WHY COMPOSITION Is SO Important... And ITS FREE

And you don't want to go too far, you don't want to go all oompa loompa on it, but having that color contrast, that nice blue on the background and then having that orange face really helps to separate what's important in the frame.
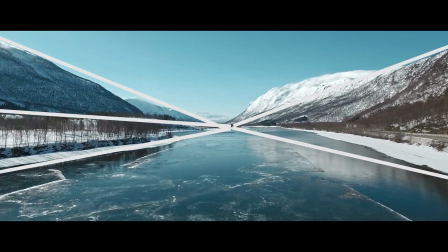At 1 minute, you have a great drone shot where all the lines, everything's just pushing towards that focal point.
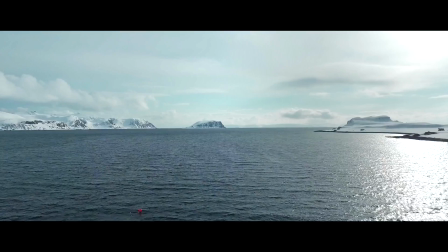It looks really good. But then the next one, there isn't really a focal point. You kind of want to look to the sides and all over, but there isn't this nice composition where everything is pointing at one thing. I would have maybe chose one of the snowy hills or the island or something to be kind of the focal point and drawn more attention to that.
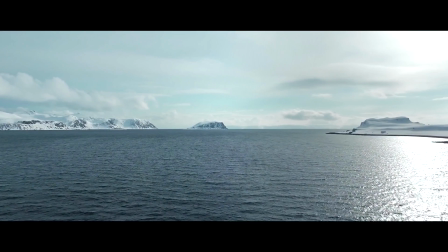Right now, there isn't really anything that interesting in this shot. So yeah, overall, this is a really cool edit.
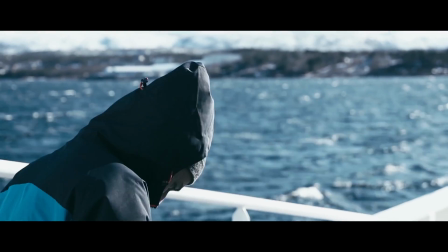Maybe a bit too long for me. I think you definitely could have shortened it up and made it a little bit faster pace.
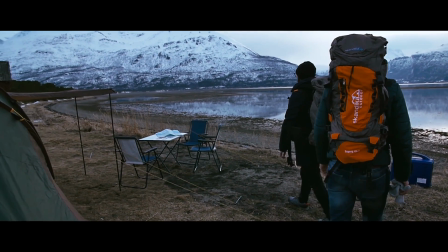But there's a lot of cool shots in here, and there's a lot of shots that if you just tweaked a little bit in composition would be a lot better. But great work overall. The next video we have is by 26. It's called Iceland Road Trip 2017.
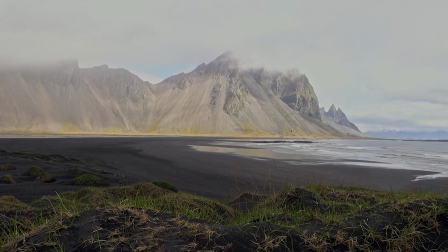And it's a really nice little road trip video. I like this. There's a lot going on, a lot of nice shots, and it just has a nice feel to it.
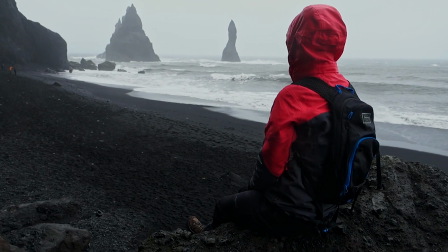At 11 seconds, we have a really nicely composed shot. We have the subject on the right side. They have a red jacket, so it really just pops. There's that nice color contrast. Right away, your eyes are drawn to it.
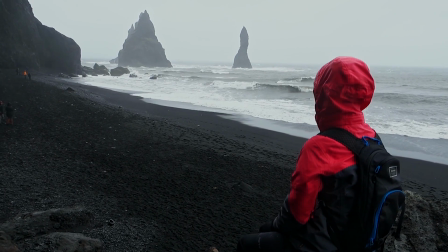But then on the other side, there's some nice elements that give a little bit more weight to that side of the frame.
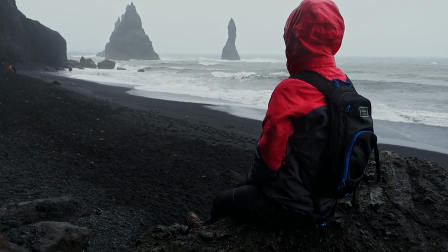So it's a nice balance of things. You have the subject on the right side and the other elements on the left side, these nice rock formations.
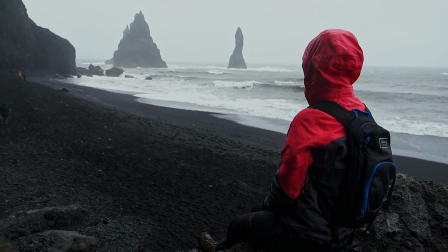And then you even have these nice leading lines that are just pointing straight at the subject and kind of connecting the environment and the subject at the same time. It really just brings everything nicely together. This is a really nicely composed shot. Then we have this shot at 3 seconds, and this one isn't so good. It kind of makes me feel all claustrophobic because you're cutting off the subject a little bit, and it's just like she doesn't fit in the box at all anymore, and it just makes me feel a little bit weird. Also, the focus isn't on the subject, it's somewhere in the rocks, and it just doesn't quite work.
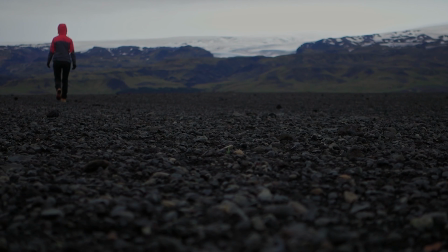If you wanted to do a shot like this, I would have put her right in the middle, and that way you at least have this nice line. Even if she was out of focus, your eyes wouldn't be kind of battling between the focal point, which is in the rocks in the middle, and then your subject, which you should be focusing on. You're kind of going back and forth, and it just isn't a very nice frame. You have a couple really cool silhouette shots.
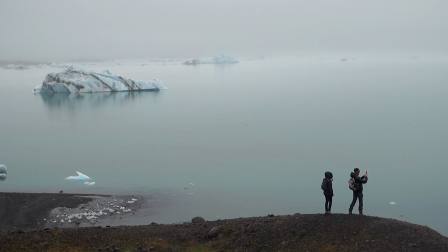I really like these. These always work because there's just so much contrast where you have your subject, so your eyes are going to be immediately focused on the subject and what's most important in the frame.
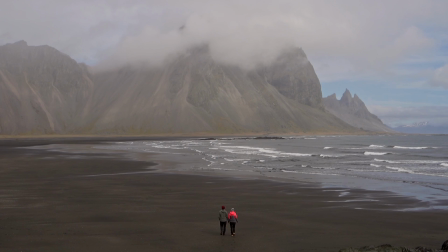These work really well at 20 and 21 seconds. At 32 seconds, the shot is really simple, but it just works. It just looks really good, nice and kind of symmetrical. The people are in the middle, and you kind of just see where they're walking off to.
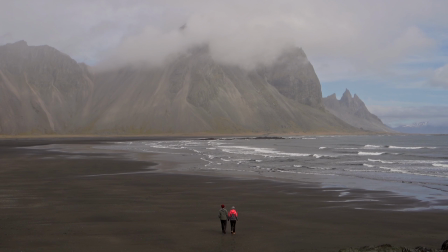You can kind of see their surroundings and where they're going to. It just has a lot of emotion, a lot of feel to it.
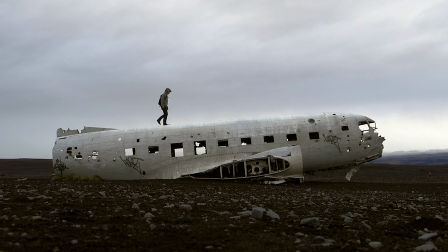I really like this shot. And then at 54 seconds, this is my favorite shot of the video. It's a perfect shot. There's really nice silhouetting going on. And why silhouettes work is that it's the section with the most contrast to it. So the background is all kind of white and really bright, and then the person is really dark.
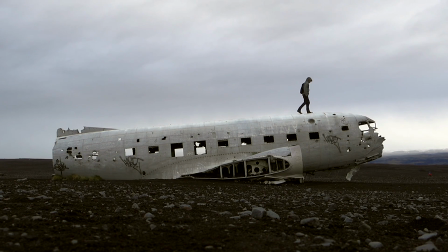So it's really contrasty. Your eyes are drawn to that contrast. Not only that, but the person is the only thing that's moving in the shot. So your eyes are so drawn to this really contrasty, only moving object in the frame. It just works really well. Even though you have this super interesting plane in the shot, it's not taking all the attention.
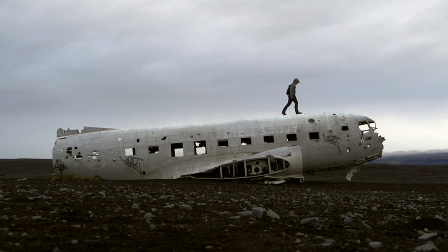The attention is still on the main subject. And that's really what you're trying to accomplish with composition.
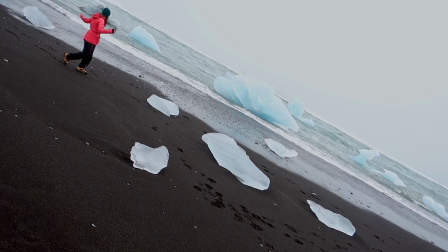If the composition seems too weird, like this shot at 1:30, then it probably is.
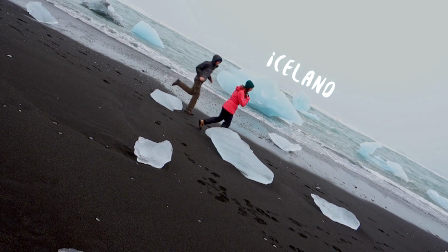You probably shouldn't be doing it. This is not a good shot. It doesn't work. There's a lot of good shots in this video, but this one is not one of them. If you're going for something really experimental, you really need to know what you're doing and why you're doing it. And in this case, it's just a random shot that doesn't work in this video. But overall, I really like this film. It has a really cool feel to it. There's a lot of really nice shots in this edit. Great work on this one. And now for the pick of the day, and for once I can actually pronounce the difficult name because he's Finnish. Vesa Peltonen, Evening in Hirvijärvi.
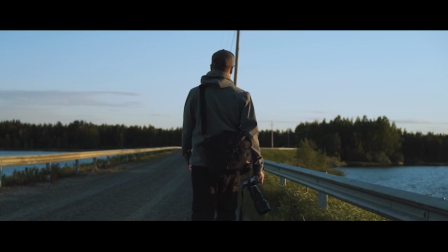This is my pick of the day.
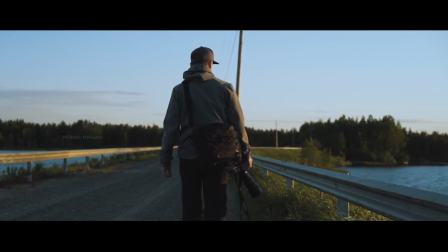And not just because he's Finnish and I might have a bias towards Finnish people, but because this video has a lot of really well composed shots.
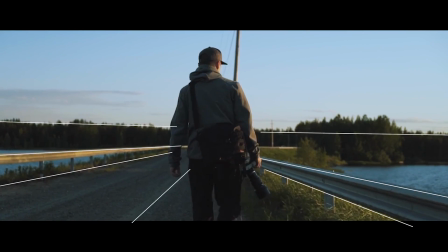The opening shot, really cool. I like the symmetry, the leading lines kind of pointing to your subject, and then even having the contrast with the sky. It just really works really nicely. Gives a little bit of mystery to the video. I want to know more about this video, what's going on.
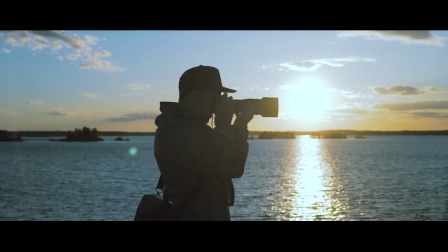It draws me in. At 25 seconds, again, we have a perfect silhouette shot.
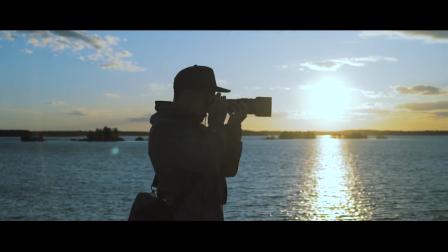The eyes are just so drawn to this character, even though you can't really see the facial expressions or anything like that,
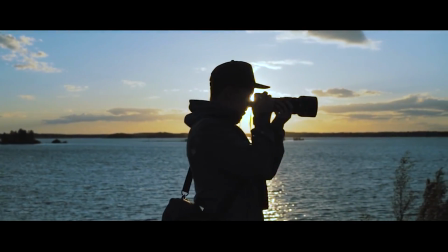but it just says a lot about what's going on. He's doing photography, he's enjoying the nature, you're seeing the environment at the same time. It just works really well. And just as a side note, this is how you want to shoot sunsets.
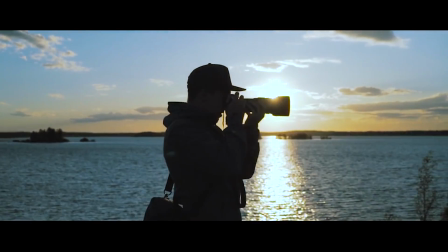You want to use it as a really nice backlight. You don't want these flat shots of the sun just punching straight into the face of your character.
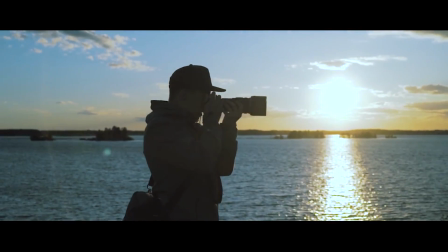You want to create drama and this contrast. This works really well. At 35 seconds, I like the idea here about using the negative space, but you're just cutting off the person a little bit too much. You don't want to cut off the person ever. If this happened, I would just redo the shot.
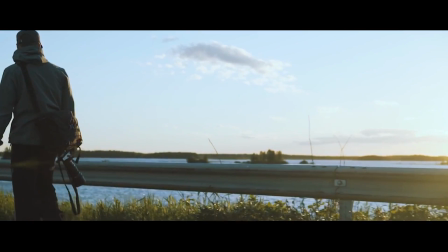Get him to walk that same thing over again and redo it, because you really have a cool idea here. It just didn't work out quite like you wanted to. At 1 minute, this is a great example of framing.
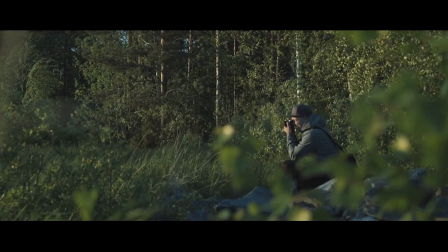You used what's around you, these nice little branches here, and you frame the character within those branches, so automatically your eye wants to see what's in that frame, what's going on over there, and that's what you want in this shot.
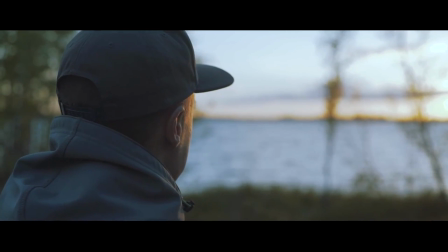At 1:26, I really like this shot. There's some nice space for the viewer to look at what your subject is looking at. Again, the horizon, the leading line points at your character and just kind of connects the environment to the subject.
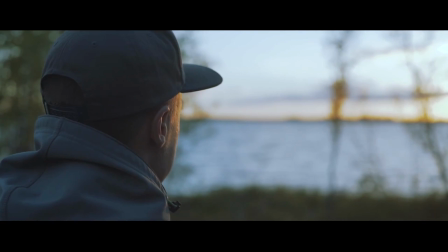It just works really well. And even that nice little contrast on the side of the face, it just really draws my attention to the character and what they're looking at. Overall, I really like this edit. It just hits a lot of the main things that I've been talking about.
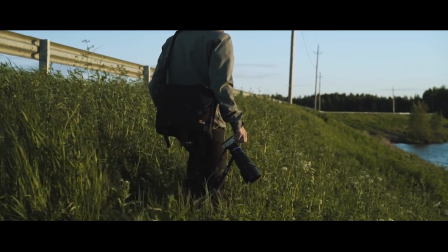Having a character or story, this photographer going out, doing some shooting and just enjoying the nature.
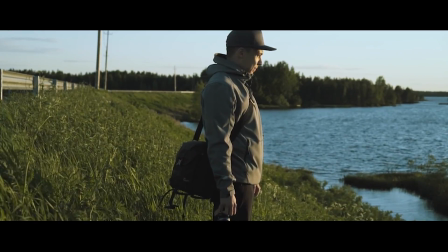There's a nice little story to it. The lighting is super good. Sunset time, this was the right time to shoot this.
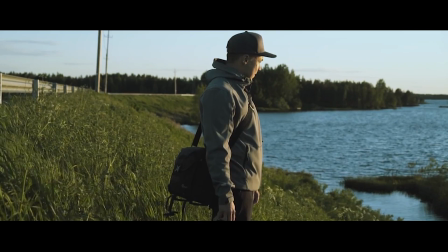If you would have shot this exact same sequence at, let's say, noon, it just wouldn't have looked nearly as good.
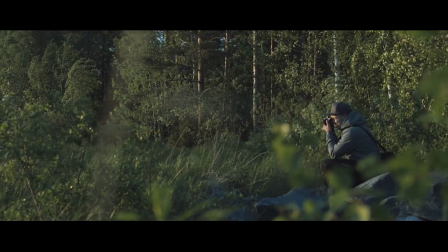It probably would have been a pretty bad edit, so nice work on the lighting. And thirdly, the composition is really nice for the majority of the shots in this video.
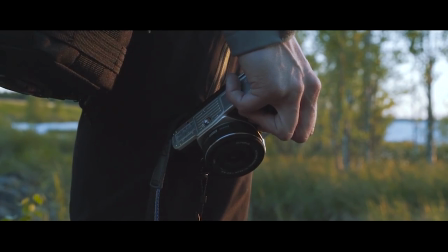My eyes were at peace with the frames, and right away my eyes were drawn to the subject, which is the most important thing in these films. And the video was nice and short and well put together, and that's why this is my pick of the day. Nice work, Vesa. So next time you're out filming, stop and think about your composition. Look at your frame, make sure there's nothing that's distracting the viewer. If there is, change it up, and just use those elements to the best of your ability to really draw the viewer's attention to your subject or to your focal point. The best part is that this costs you nothing. You can literally go out right now and start practicing these, and it'll make you a way better filmmaker than focusing on things like gear or tech or anything like that. So get out there and start making your compositions better. And once again, if you want feedback on your films, make sure to post it on Twitter. A lot of you are sending it on different social media channels, and I'm not even looking at those. I'm literally completely ignoring them. I want them all on Twitter so I can check them really quickly and easily. So if you want feedback, follow me on Twitter, tag me in the post, and use the hashtag TFFeedback. Did you like this video? Well, hit that like button, subscribe for more content, and guys, really enjoy the filmmaking process and go get some of those travel feels.